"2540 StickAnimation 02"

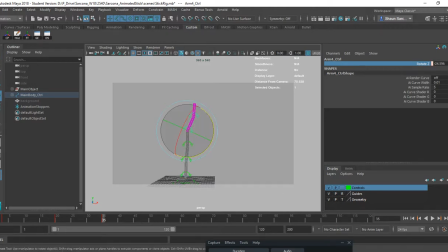[8:16]
This is why it's important to be comfortable with setting keys and moving things around so that you can always go back and just tweak stuff. There we go. All right, so we'll pretend that Maya works and he's super happy. So he's going to do a little jump in the air.
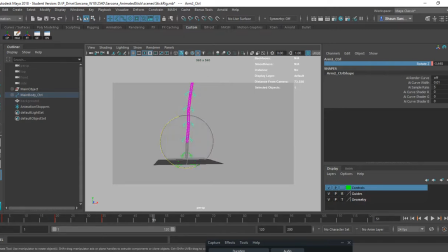[8:34]
So in order for him to jump, he has to have momentum built up in order for the jump to happen. So that means that everything's going to kind of get compressed. So this is going to go this way. This is going to go that way. This is going to go this way.
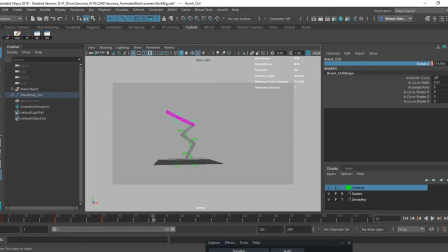[8:49]
That's going to go that way. And his head, because he's looking up, that will go straight. All right, I need a little bit of a hold there for us to actually register that he's excited.
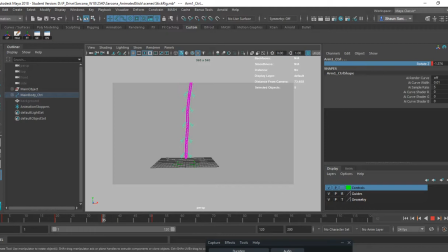[9:08]
So I'm going to go to this frame, and I want to hold this frame. So I want to hold that pose longer. So if I go to it and then I middle click further up, that doesn't change my time. If I left click and drag, it does. I don't want that. He's dancing. I'm going to middle click and drag and then hit S again.
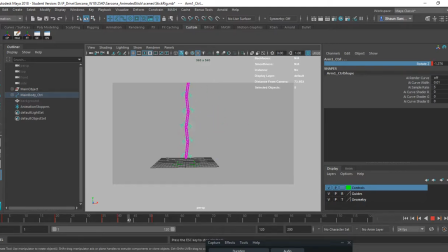[9:26]
So now we'll get a little hold. So he comes up, he holds, and now he's about to launch into the air. Comes up, holds, and then gets ready to launch. So now that he's going to launch, I'm going to go to, let's say, 60, and just reset all these back to 0.
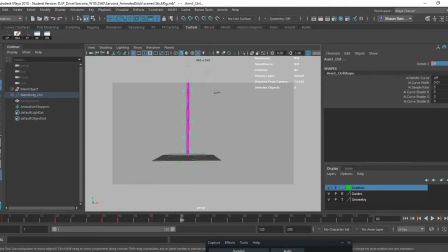[9:46]
Oops. Set a key on that. There we go. All right, again, probably another hold, maybe only like 2 frames this time.
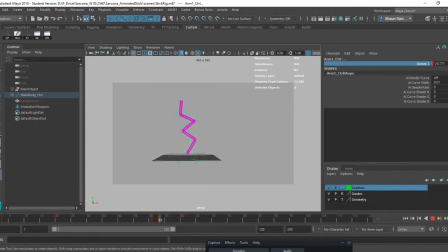[10:03]
There we go. And now that could happen a bit quicker. I really want that to feel like he's jumping. It doesn't feel like he's jumping.
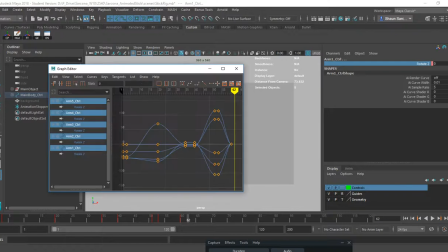[10:13]
Right? So I'm going to go to the graph editor. I can do a couple things.
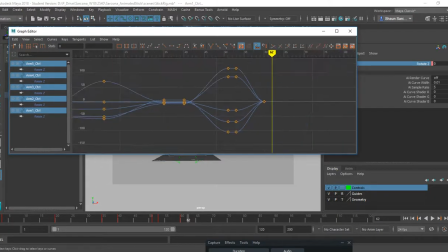[10:18]
One thing I can do in the graph editor is I can change how these keys are getting from one spot to the other. So just like After Effects, we can play with basically the interpolation from these keyframes to those keyframes to make that happen quicker. So if I grab these and I do my
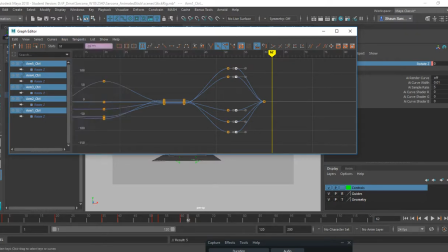[10:37]
weighted tangents and I do my free tangent weight, I could then grab all of these things and just push that over. And then the same thing, grab this and push that over. And that would give me more of a movement at the end.
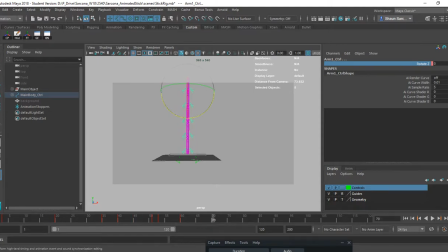[10:54]
Yeah, a little bit. No, I want more. So I'm going to have to go to the dope sheet and just take these keyframes and just middle drag them back a couple frames.
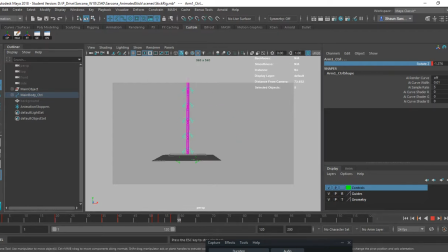[11:07]
There we go. That feels like he's jumping now. Boing. All right, so now he needs to obviously jump up. So I'm going to go to right about here. Oops, right before that.
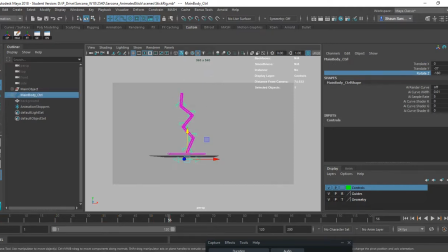[11:23]
And I'm going to grab this thing and set keyframes on all these. Then right there at 62, let's say, I'm going to pull this up. Let's go up really high, like that. And then we'll set a key.
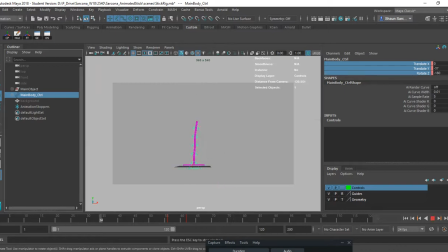[11:45]
There we go. Cool. All right, now I'm going to go to 70, and then we'll pull them back down.
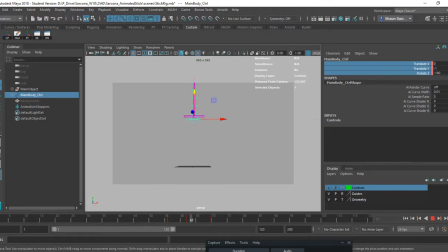[12:03]
Oops, maybe a little bit of hang time at the top. So 63, I'll put another key. Nope. 64, we'll put another key. That's good.
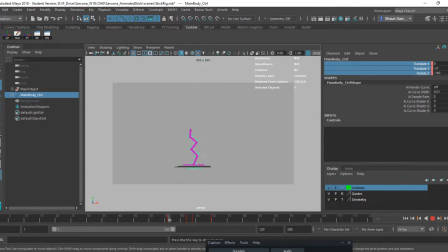[12:21]
There we go. Okay.
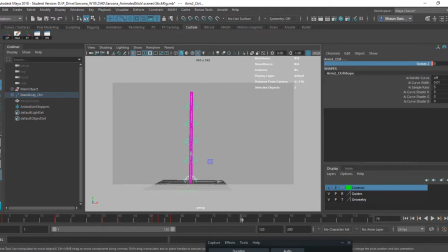[12:25]
And then I will take some of these and just start adding some little bits of animation as he's coming up. So he goes up like this. And I think what I want to have him do at the top here is maybe start to curl over a little bit.
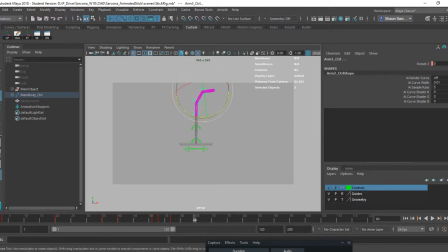Oh, that's too much curl. That should be good. All right. It's good to have a little bit of animation in every piece.
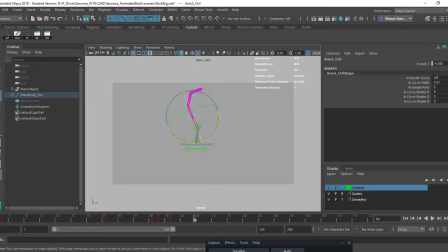[13:00]
That way it feels more alive than if it's just like a static-y kind of piece. Like that. Maybe his head should be up more. All right, so let's see what that looks like. There we go.
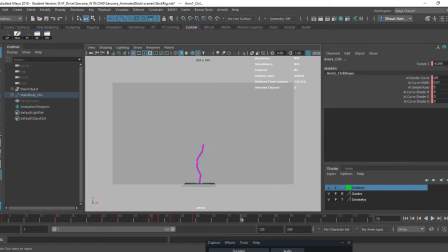All right, and then when he comes down to land, we have to have some sort of impact. He hits the ground, those things are going to jostle a little bit, just like your legs do.
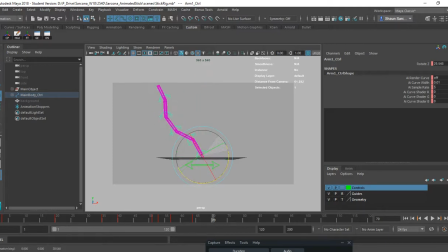[13:33]
So then we can take this, and I'm going to go the opposite direction. I'm going to go that way. I'm going to go this way. And the reason I'm going the opposite direction is just to have a little bit more impact as far as the movement goes.
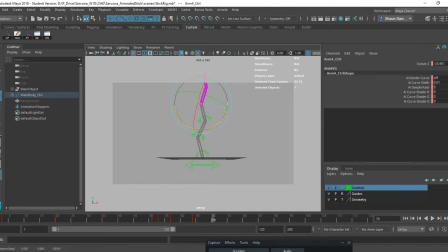And his head can do that now because his head is like lurching forward. All right, so let's see what that looks like.
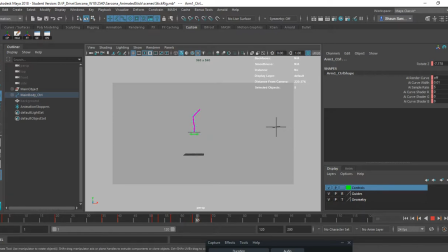[14:06]
There we go. Now what I want to do is I want to hold off on that curling until right before he hits the ground or right as he hits the ground. So I'm going to do it again, another hold on this till about right about here.
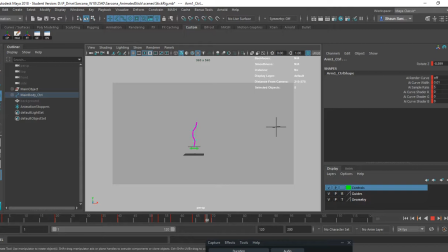[14:22]
There we go. So now it feels like he's hitting the ground, boom, and then it's making him do that.
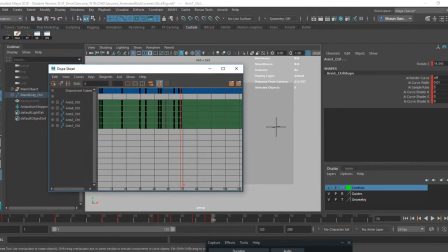[14:29]
And I think in the dope sheet I could probably scoot these frames over just a bit more. Just that. That might be too far, we'll find out.
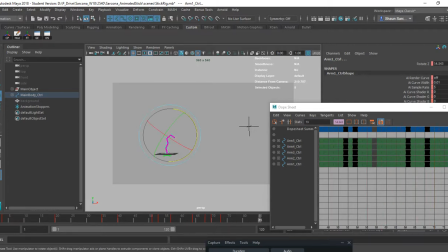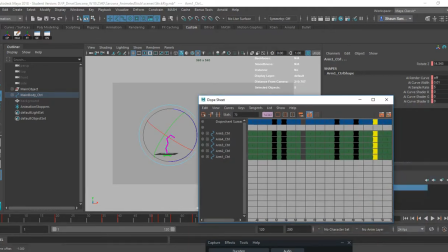[14:46]
That's all right. I think I'm liking how that's happening. I'm just going to spread those out a little bit further. No, I don't think I like the platform.
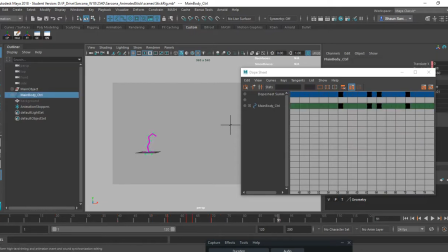[14:57]
I think the platform just needs a little bit more hesitation at the top of that. So I'm going to go to my graph editor,
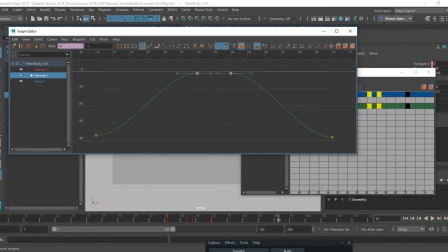[15:06]
And I'm going to turn these into that. Okay, so now we're going to get a little bit of a hang, but he's still going to keep going up a little bit. So it's not going to be just like he comes here and stops, which is what it was doing. He's going to come up to the top and then slowly kind of come up and then slowly come back down again.
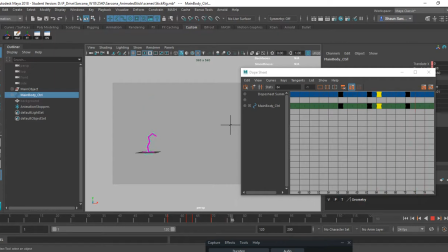[15:27]
All right, it's better. I think those 70 still needs to come back some. Oops. That needs to come back some here. This needs to come back some there.
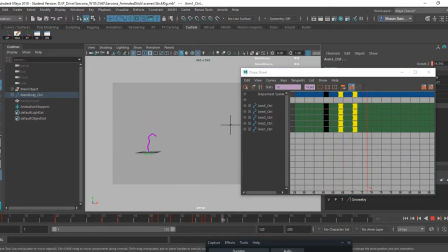[15:46]
All right, so that's good. Nope, not good. There we go. So now he hits the ground and he does that. And then he needs to obviously come some sort of rest to this. So there.
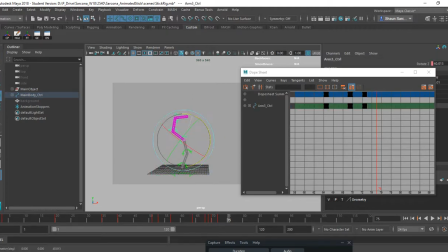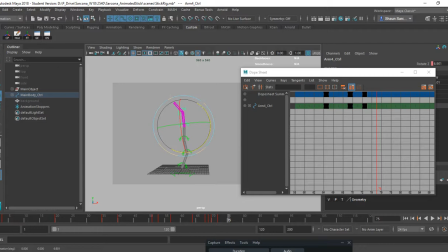[16:17]
So I'm just kind of randomly rotating these just to give this more of that feel of, you know, how it would be moving.